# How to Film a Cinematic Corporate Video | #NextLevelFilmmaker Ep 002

And this is now somebody exactly what I was saying, where he's pushing the creative and it's not just interviews and B-roll. so um that his main question without uh going and reading it verbatim is that he's trying to push it you know his production i guess you know he's trying to get that cinematic results um let me just read it here i work as a videographer in the marketing office at bethel university and this is a commercial i shot earlier this year it's one of my first projects that is meant to have more of a commercial feel to it a lot of the work we've produced in the past has been more event style video so yeah looks like he's yeah let's go through it and uh and and i'd love to hear your input on this because this is the kind of stuff where i feel i feel a lot of people are at meaning that they they know they got to try to push it they want they see your kind of work and they want to get there and then this is the result they get and they know something's they're not there yet yeah right yeah let's go through it and hear what you have to say about Okay. Well, first of all, I mean, I think Paul did a really good job.
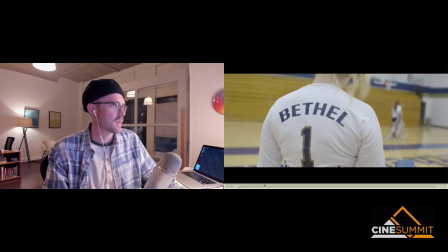4:37 It's a solid video. I think it looks really good. I mean, there's definitely some stuff to improve on.
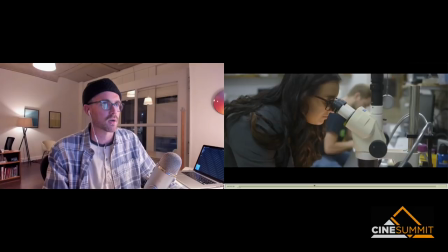4:43 But I mean, I think if this is your first dip into trying to do more of a commercial thing, I think, man, great work.
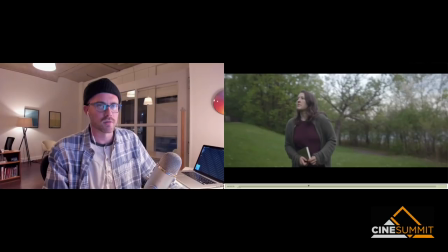4:50 Right. I was thinking the same thing. This is your first shot at it. You beat me for the first shot. yeah right um yeah so uh okay so
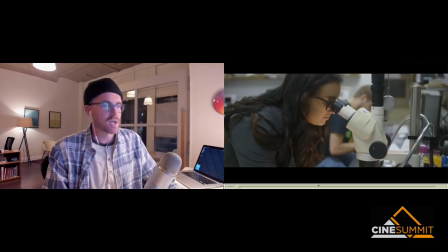5:01 i think a lot of it paul mentioned this in his note a lot of it like a lot of this type of thing is cinematography you know it's like it's just about trying to make these shots as like
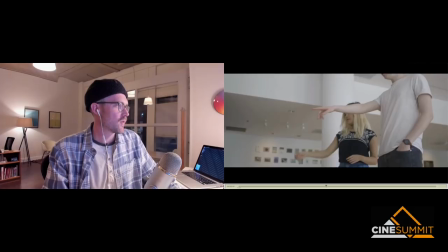5:09 beautiful and compelling and you know interesting as possible and i think for the most part he did a really good job the first the first and biggest thing that stood out to me was color
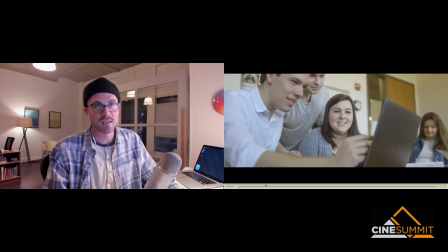5:16 like it felt like uh this was like uncolored or not you know not pushed as far as polished as it needs as it needs to slash could be i think uh obviously you don't have the budget for this but if you just sent this
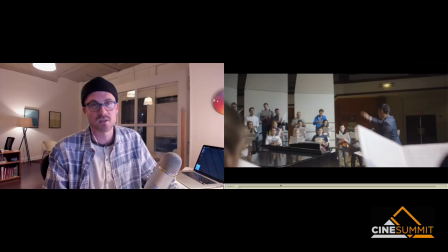5:29 to like a pro colorist you got it back you'd be like holy shit like this is like a this is a nike ad or something like there's the footage in here is not different not that different from some of the top level stuff you're seeing some of it um interesting so before you go into that i'm really curious because maybe you know this answer numbers you don't have any idea how much something like that would cost for like a at a color house yeah uh i don't grand cup yeah i don't know like if you pull a favor that's acceptable yeah yeah it's not unreasonable if you're investing in yourself to one to two grand to make
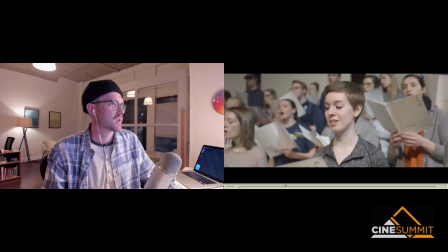6:04 something night and day better okay wow i'm gonna look into that yeah um it would go a long way on this especially because um you know it's
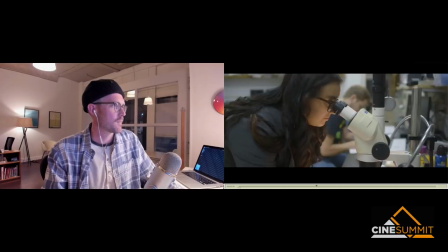6:12 all natural light and or you know most natural light and like a lot of it is like these shitty fluorescent lights in the school this shot
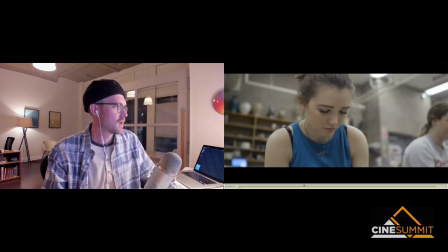6:20 i mean this shot i love right here you know like this shot with some like color would be killer um you know this same with the the
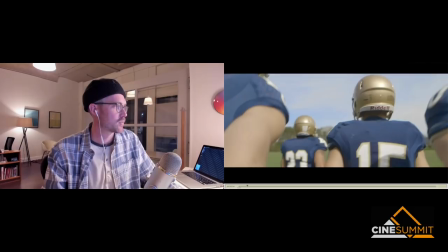6:28 um these these football guys here like you know this this sort of thing i could i really feel a color palette already emerging from here like
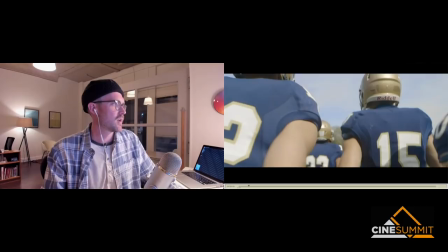6:35 really pushing that the color will go a long way um i guess uh an overall note like i guess some of these things
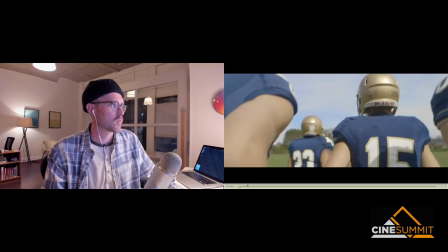6:45 time of day and like using natural light a little bit differently could have been helpful like this you know doing this football shot more early morning or getting some like
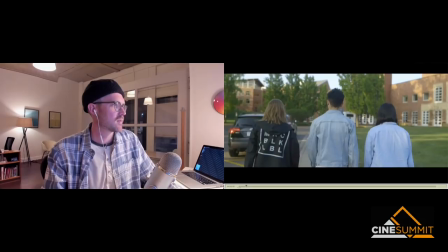6:52 you know really cool backlight or something would have been interesting like you know these kids walking up this isn't this is not bad lighting natural lighting right here but you know again maybe there's another time of day where you could feel it could you know elevate it a little bit more